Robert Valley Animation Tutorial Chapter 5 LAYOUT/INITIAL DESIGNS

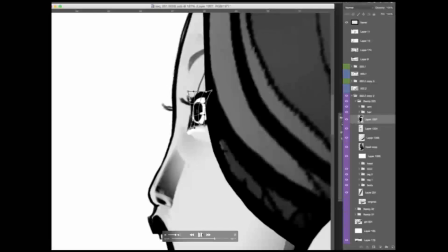More of a screaming kind of expression. All right, is that any better?
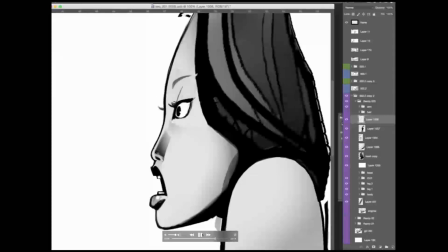I don't know. Okay, so let's see what happens if we pose her in the seat.
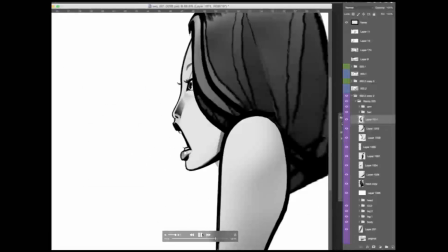So she's pushing back into the bucket seat. Her head is kind of, hunched into her shoulders a little bit.
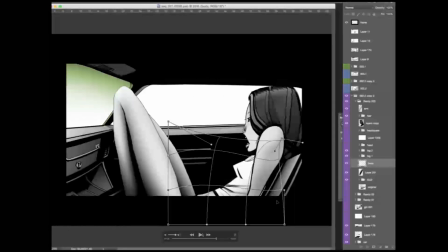And her legs are pushing forward so that when she leans forward, the
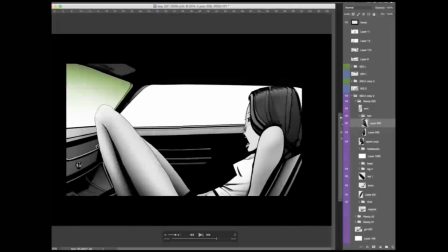head and the legs will sort of move towards each other like kind of a counter motion.
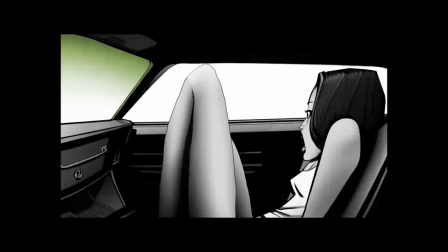Okay, I mean, I don't want to spend any more time on this. I've already got like 2 or 3 different versions.
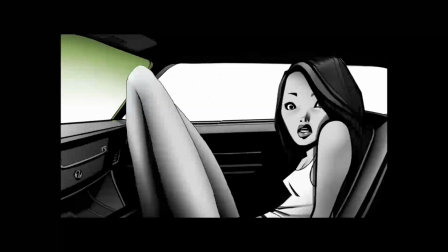I'm not sure which one I like the best. Maybe it'll be a combination of both of those, but I need to move forward here.
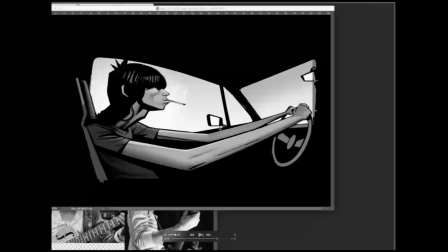Okay, so this is scene 3. If you recall, I was working on this on that last episode, and I basically had everything flattened on one layer.
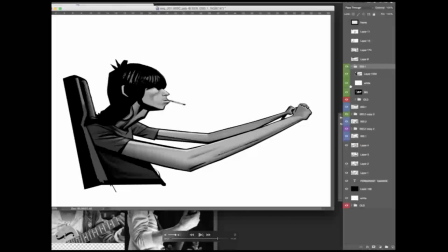So what I need to do is kind of separate this out so that this character, let's call him Pete, is separate from the background here. There you go. So on a different layer,
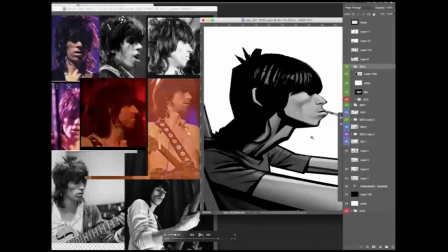basically I want to have him rotate his head towards the camera.
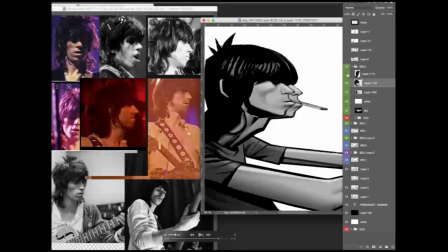All right, so basically I'm going to, in stages, kind of start to kind of simulate a head rotation using what I have there. This is kind of like the opposite of that last scene. The last scene I had a frontal pose that I kind of moved into a profile,
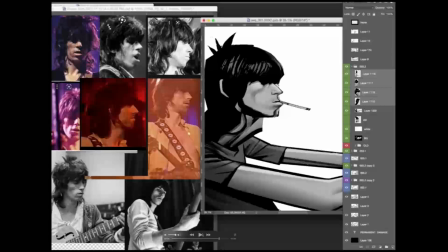which is kind of one little puzzle. And now this is the opposite, where the profile is kind of rotating towards the camera.
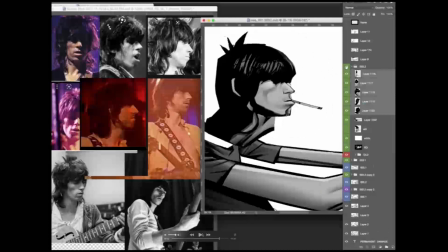So in other words, information needs to be revealed on the far side of his face.
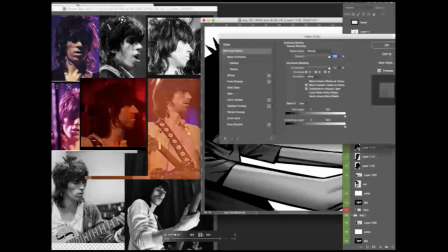It's basically, there's going to be, things are going to compress towards the camera as it rotates
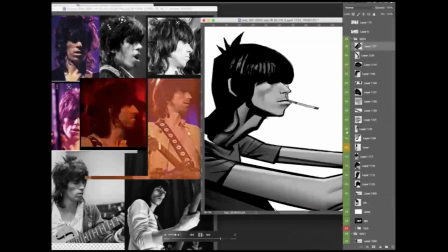to sort of give it a convincing kind of a head rotation.
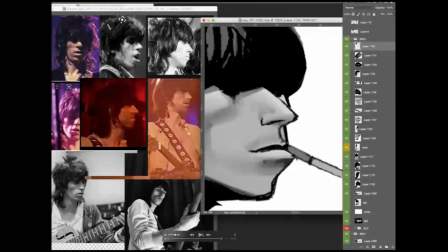The back cheek and back eye is being revealed here.
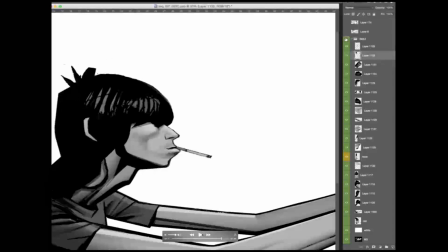So that's a bit of new information. Okay, let's see how that looks. Well, looks pretty good. Okay, so a little bit more,
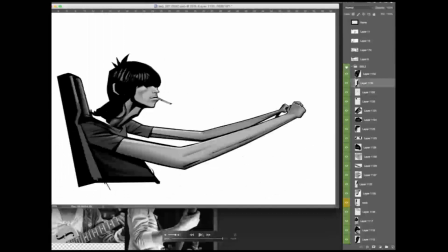fiddling around with his head there. Okay, there you go. So basically, he kind of looks towards her, kind of a blank expression.
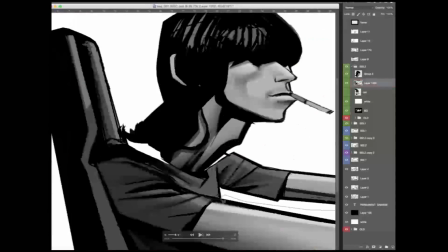Now, I'm going to start to do something with the body, just to make it more full.
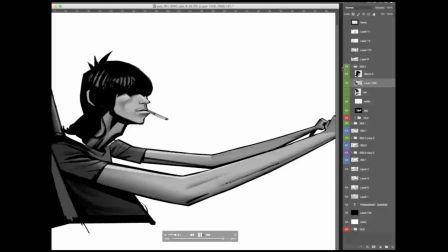That looks a bit limited. So I got to separate the arm out, the back arm from the body.
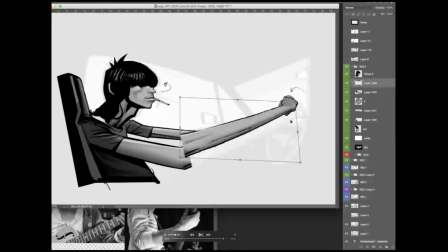Now, basically, he's going to sort of tilt the wheel down a bit as he looks towards the passenger seat to give it more of a full animated look.
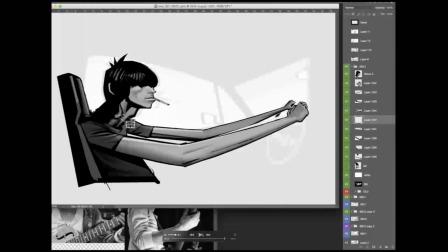And then, the back arm needs to rotate up. That's the front arm rotates down slightly.
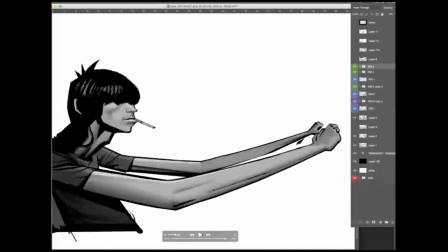And then just a slight little bit of animation on the collar there. There you go.
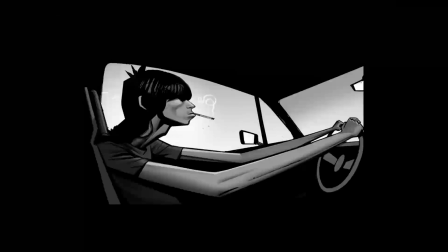A little bit of cleanup. And, okay, that's what that scene looks like.
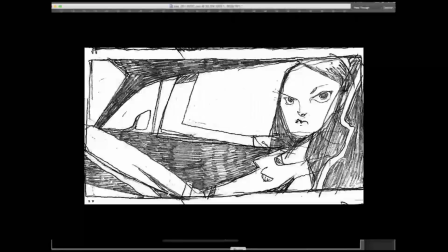Okay, and then this is scene 4. We're cutting back to her in the passenger seat. It's a bit of a closer shot. This is the storyboard frame.
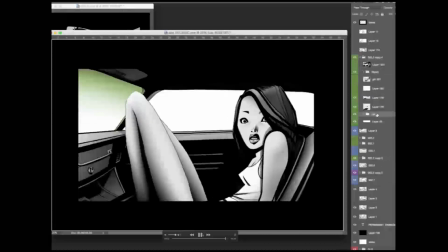So let's take this as our starting point and kind of hammer her into position.
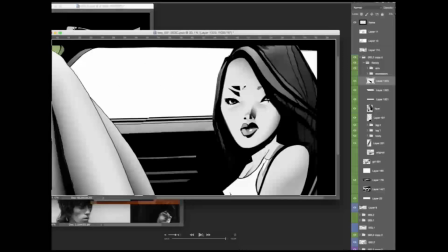And now, basically, she's just got a different expression. She's kind of got like a pissed off look now.
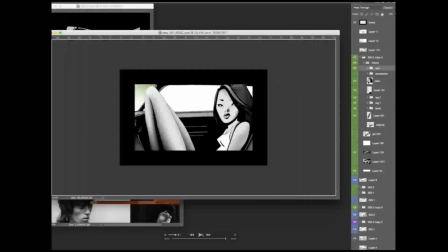So I've kind of cleared out the surprise expression, gone to more of a neutral expression.
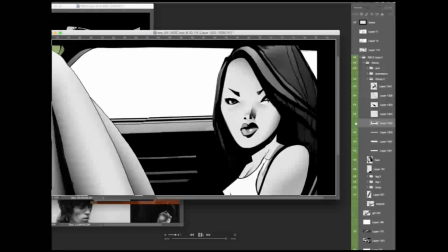Now I'm just going to work the details and, give her that kind of scornful kind of expression.
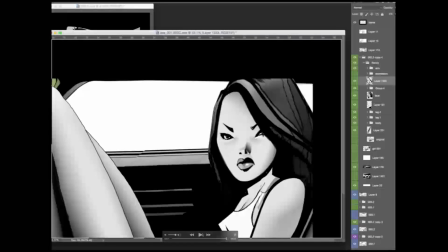Tilt her head down a little bit. It kind of helps with that expression. I think that works pretty good.
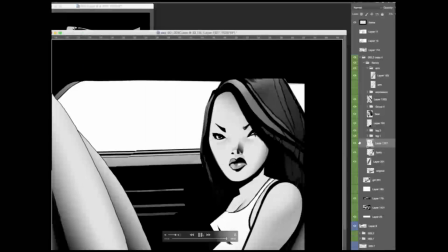Now I'm just kind of going to pose out her front arm a little bit more.
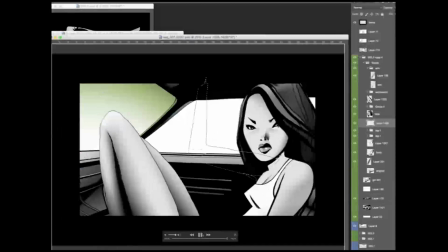Get that back arm.